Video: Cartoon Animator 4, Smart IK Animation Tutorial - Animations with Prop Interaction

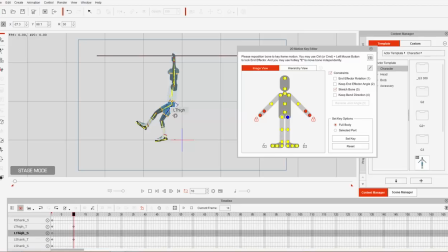We can bring his thighs just like this. Okay, bring him a little kind of closer to the 90-degree angle, just like that.
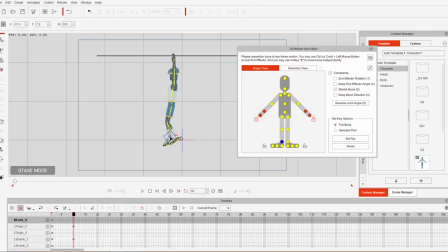Okay, and we can even rotate those ankles slightly as well, just like this. All right, just so they're normal. And then for the last position, we're going to go to frame 20, okay? And frame 20, we're going to do the opposite. So very similar to the skateboard motion, we're going to take our character's hips and just bring them back like this.
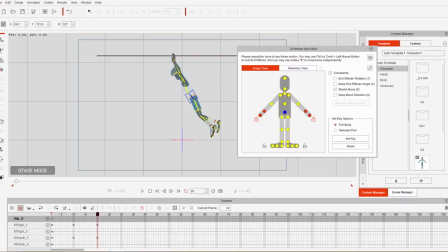Arms stretching out again like that. And zoop. There we go. Okay, we'll have him make a big, big swing, maybe at a 45-degree angle, something like this.
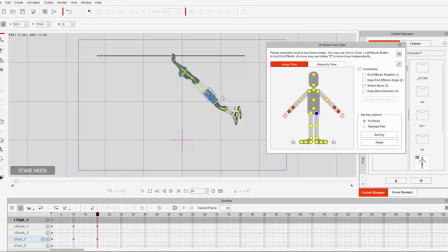Okay. And we'll take those legs and just kind of throw them way back like this. Okay. So he's almost horizontal. And we'll take those ankles and rotate them further back just like that. Okay, because we want to really emphasize this swing and make it seem like really like a really big swing.
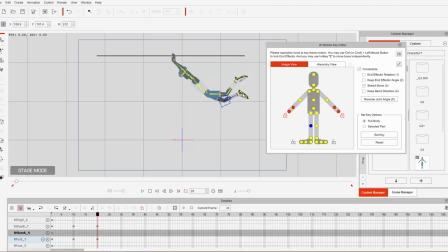Okay, just like this, and we'll take the foot and rotate it slightly as well.
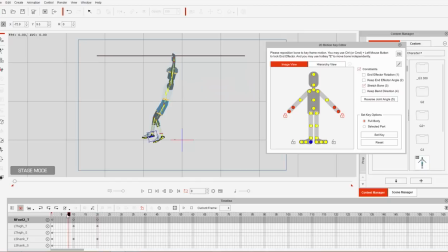Okay, so now what we have is we have this. If we click in the timeline, okay, we have this. All right, and we haven't looped it yet. So what we want to do is we want to loop it by again just clicking on the motion track,
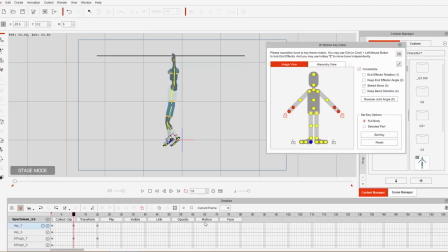okay, and opening that transform keyframe, Control C to copy, Control V to paste, and the first frame, Control C to copy, and Control V to paste at 40 there, and the project length, keep that to around 50 frames we'll do, okay, and we'll try something like this.
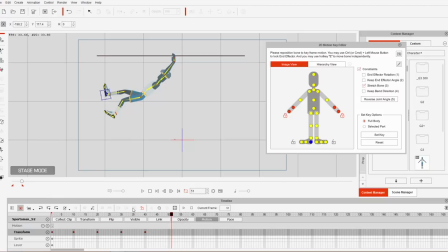Go ahead and play back, and again, we're going to use transition curves here. So what we want to do for transition curves is as he's kind of moving down to this position, we want to accelerate it, okay? Because he's, dropping, so we want the motion to accelerate. So right-click on that transition keyframe and transition curve, or the transform keyframe, rather, and we're going to use accelerate, okay?
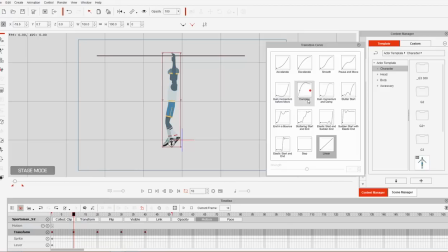So it'll kind of accelerate towards the ground. We can't use something like damping, okay, unless we want him just kind of stop there. We want to have accelerate, okay? And then as he swings back up, we're just going to have him decelerate, okay? So click this keyframe and decelerate.
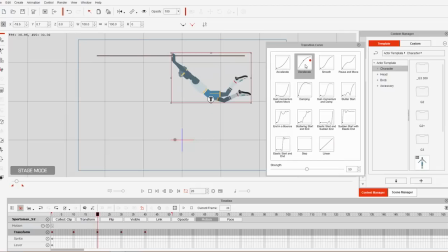Okay, and again, same thing here, accelerate, and here, decelerate as he approaches his peak there. So what we have now is this. Okay, and our character will just kind of swing back and forth,
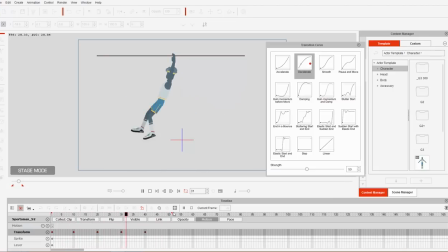And what we can do is probably just take this project length a little bit further down. We don't want him to be lingering at that height for too long. Okay, so we have this, just like that. Okay. Now, one thing I noticed here is that the frame down here, I think our character,
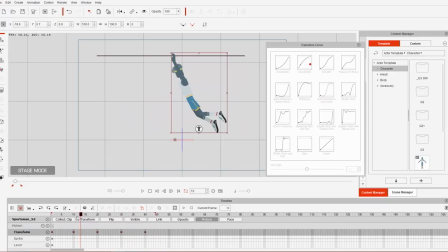his arms kind of stretch out as he moves this way, but his arms aren't stretched out enough as he moves down to the low part here. So I'm going to stretch those out a little bit more. We're going to go to the motion key editor here and just take that and kind of stretch it down, because that should be the lowest point of his swing there.
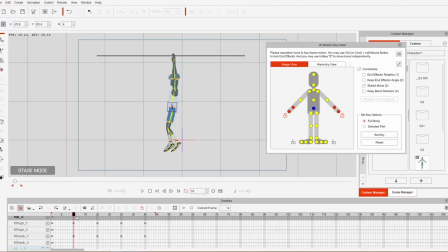So let's go ahead and do that, and then we'll just copy that keyframe one more time and paste it again on his upswing, and we should have a bit of a better look right here. So there you go. Okay.
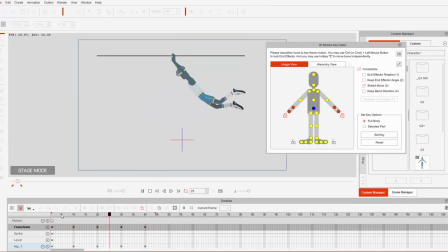And you don't have to stretch it like that if you don't want to, but I think it kind of looks kind of cool when you're stretching it, and it just adds a bit more of a rhythm to it, and almost like he's just kind of swinging. And it really depends on how smooth or how bouncy you want your swing to be. Again, it can always be adjusted later on by adjusting the hip bone, like I mentioned earlier.
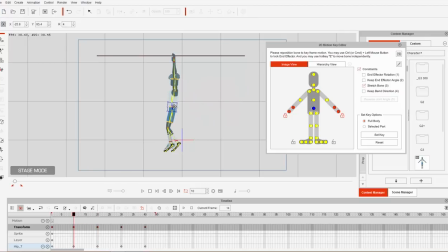Just very simple. Copy and paste again, and there you go. Just have a nice swing like this. All right. Okay, so that's really about all there is to it, guys. Thanks so much for watching. Hopefully you learned a lot in this tutorial here.
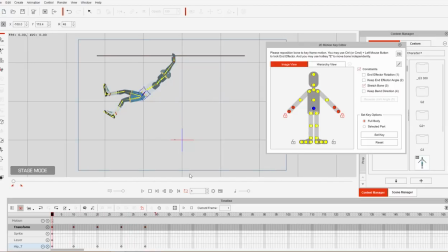Make sure you check out our forums over at forum.reallusion.com, and I hope to see you in the next video.